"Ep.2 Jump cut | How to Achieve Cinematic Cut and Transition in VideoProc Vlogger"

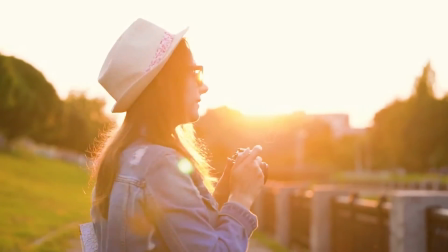0s
Hi everyone, this is Edward. Welcome to VideoProc official channel.
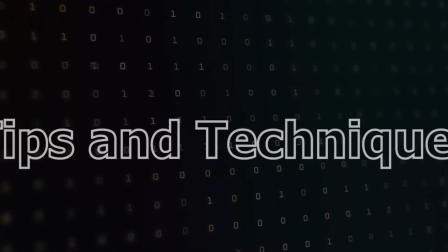4s
In this series, we will introduce you the cutting skills that are extensively used in movies and vlogs.
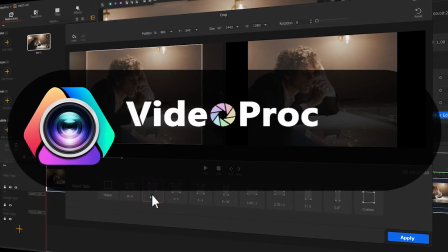11s
Make sure you check out the link in the description box down below to download the software for free.
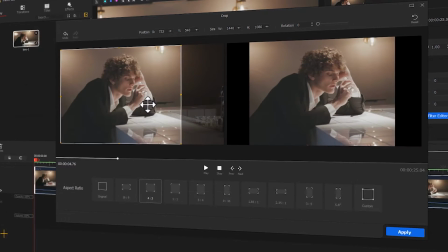16s
Alright, so now, let's get the video started.
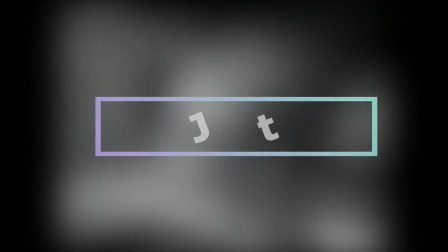21s
In this video, we will talk about one of those essential cuts, jump cut. I hope this could help you with your video editing.
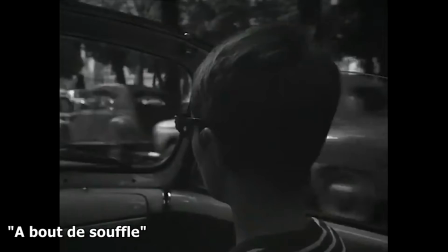29s
Jump cut is different from the standard cut that people usually use for continuous narrative.
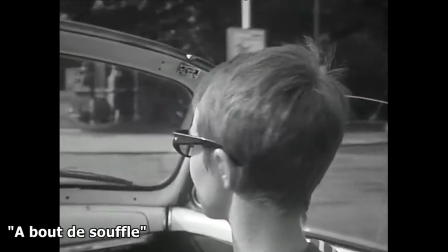34s
It is always used to express the state of characters and to represent the mood of the films.
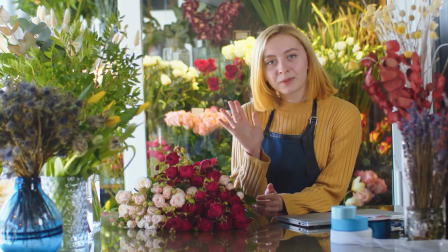40s
Besides, in order to improve the rhythm of the video, many YouTubers prefer to use this kind of cutting technique to cut off the parts that they are not satisfied with,
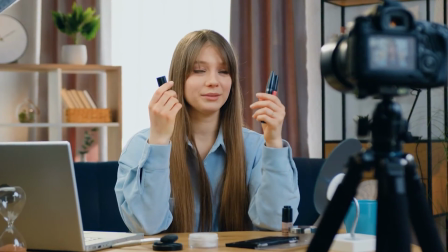51s
especially for those videos that people need to appear on camera.
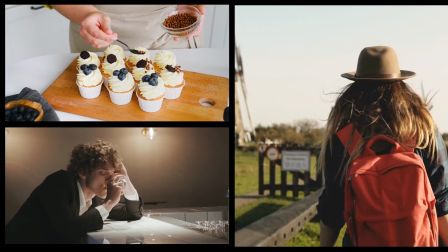55s
Now, I will show you how to apply jump cuts in three different ways by using VideoProc Vlogger.
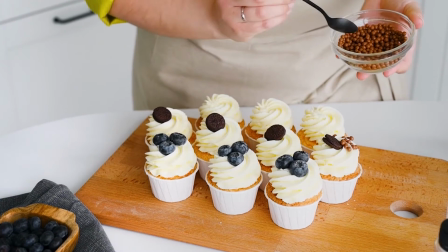65s
People usually record the whole process of cooking when they are making a cooking video.
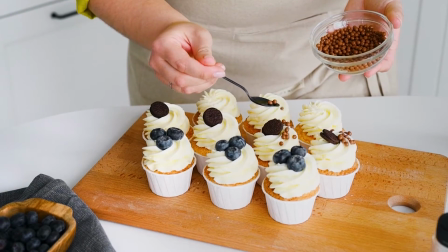69s
As a result, the video can be pretty lengthy and bored without any cut.
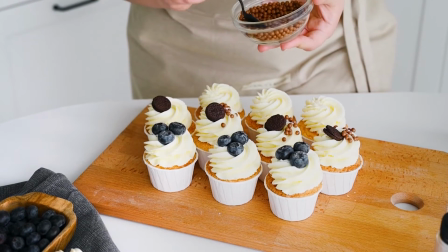75s
At this time, jump cuts are required to extract the essence of the video and improve its consistency.
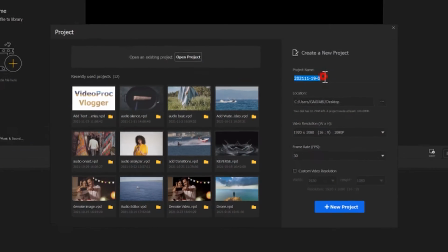82s
First of all, create a new project in VideoProc.
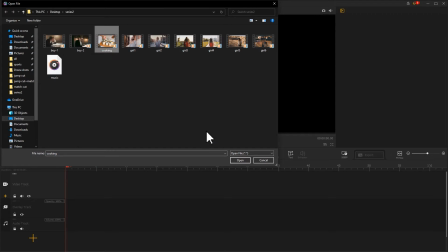87s
Import the footage that you would like to edit and drag it into the video track.
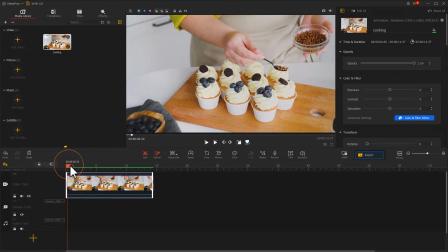94s
And then, you just need playhead and split those two tools to finish the editing. Now, move the playhead and find the essential parts that you want to present in the video. Cut the clip into parts by using split.
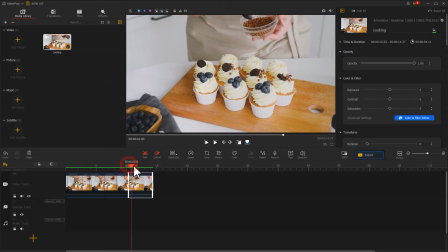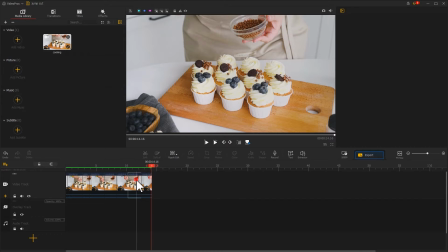115s
And then, delete those parts that you don't want to show in your video. The rest clips will stick with each other automatically.
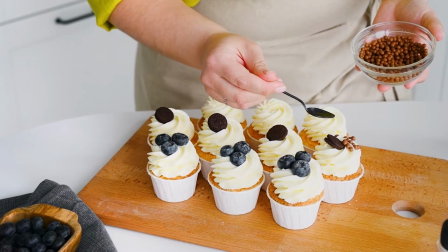123s
Let's preview the video. And here you go, a nice cooking video.
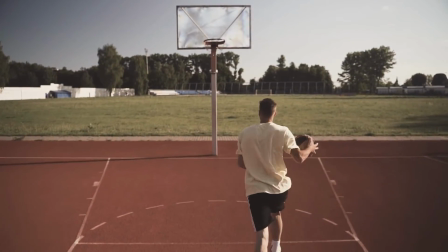129s
Of course, jump cuts can be used in many sports videos as well.
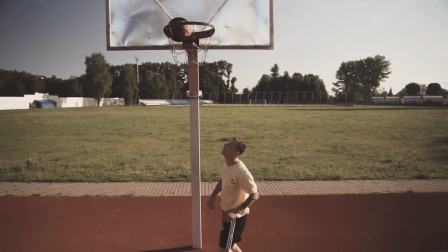133s
For example, we can try to edit this basketball playing video by using this technique.
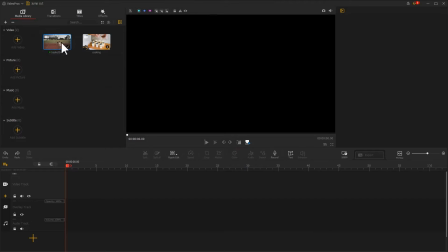140s
Import the footage that you would like to edit. Let's drag the footage into the video track and cut off the process of dribbling.
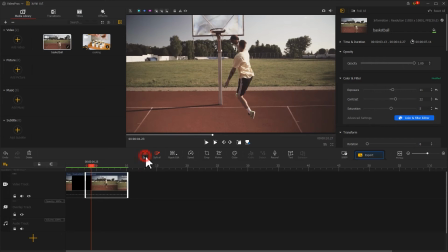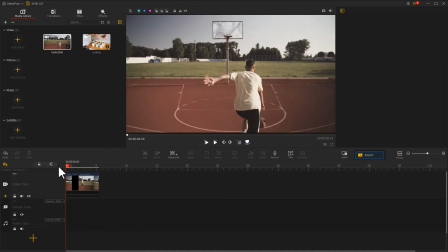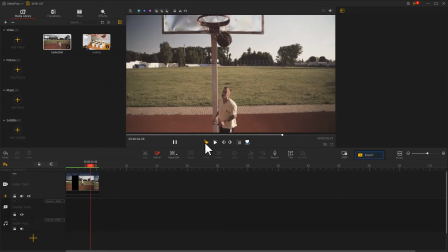163s
The outcome will be more fluency and attractive.
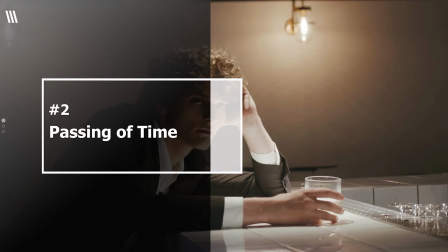168s
Another function of the jump cut is to show the passing of time, and this can express the state and the mood of the characters.
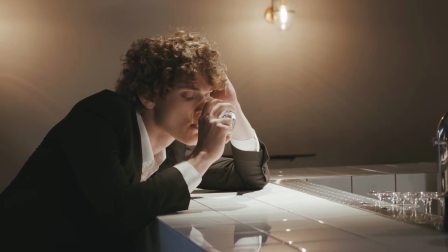175s
We can clearly feel that the guy in the video is suffering from the boredom of waiting,
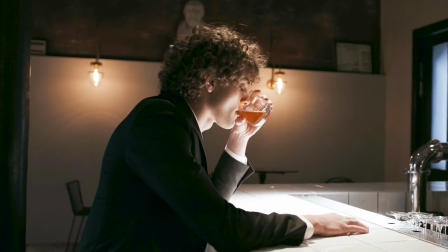180s
and it is pretty easy to achieve this effect by using a jump cut. Let me show you how to do this in VideoProc Vlogger.
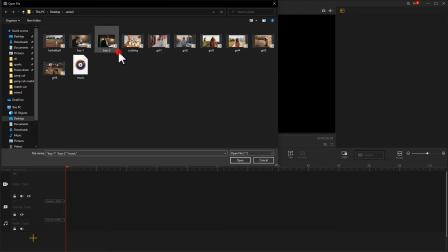187s
First of all, import those two footages into VideoProc Vlogger. Drag them into the video track. Let's preview what this video looks like without any jump cut.
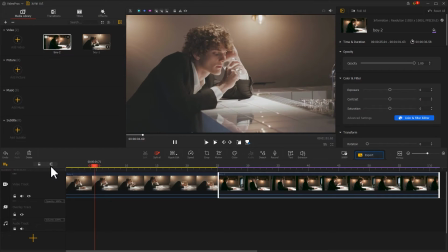203s
It will be so lengthy and meaning repetitive, and people can barely keep watching it. However, it will be a huge difference if we only keep the main content.
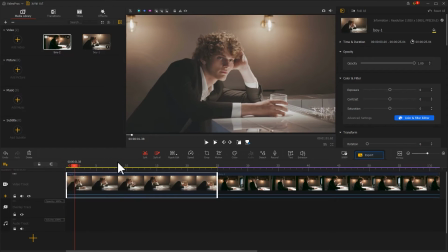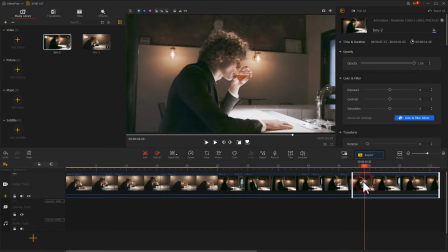225s
And delete the rest.
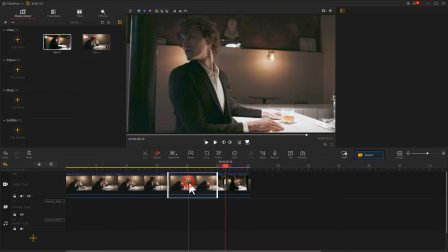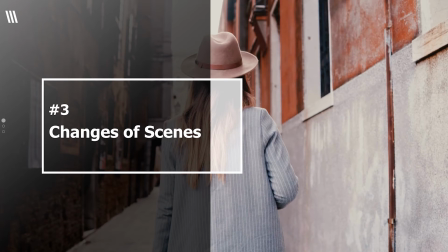233s
Using the tricks of jump cut can make your vlog more brilliant. Now, let me show you how to do this.
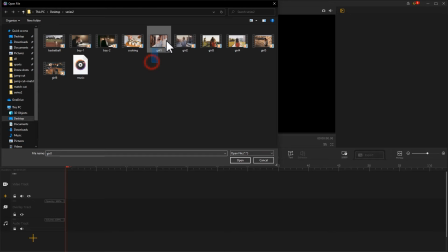240s
Import all the footages into VideoProc
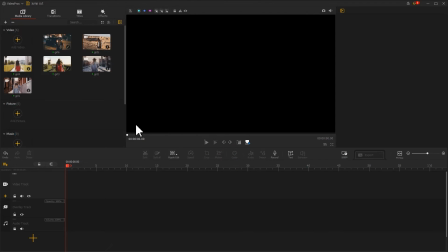245s
and place them in order.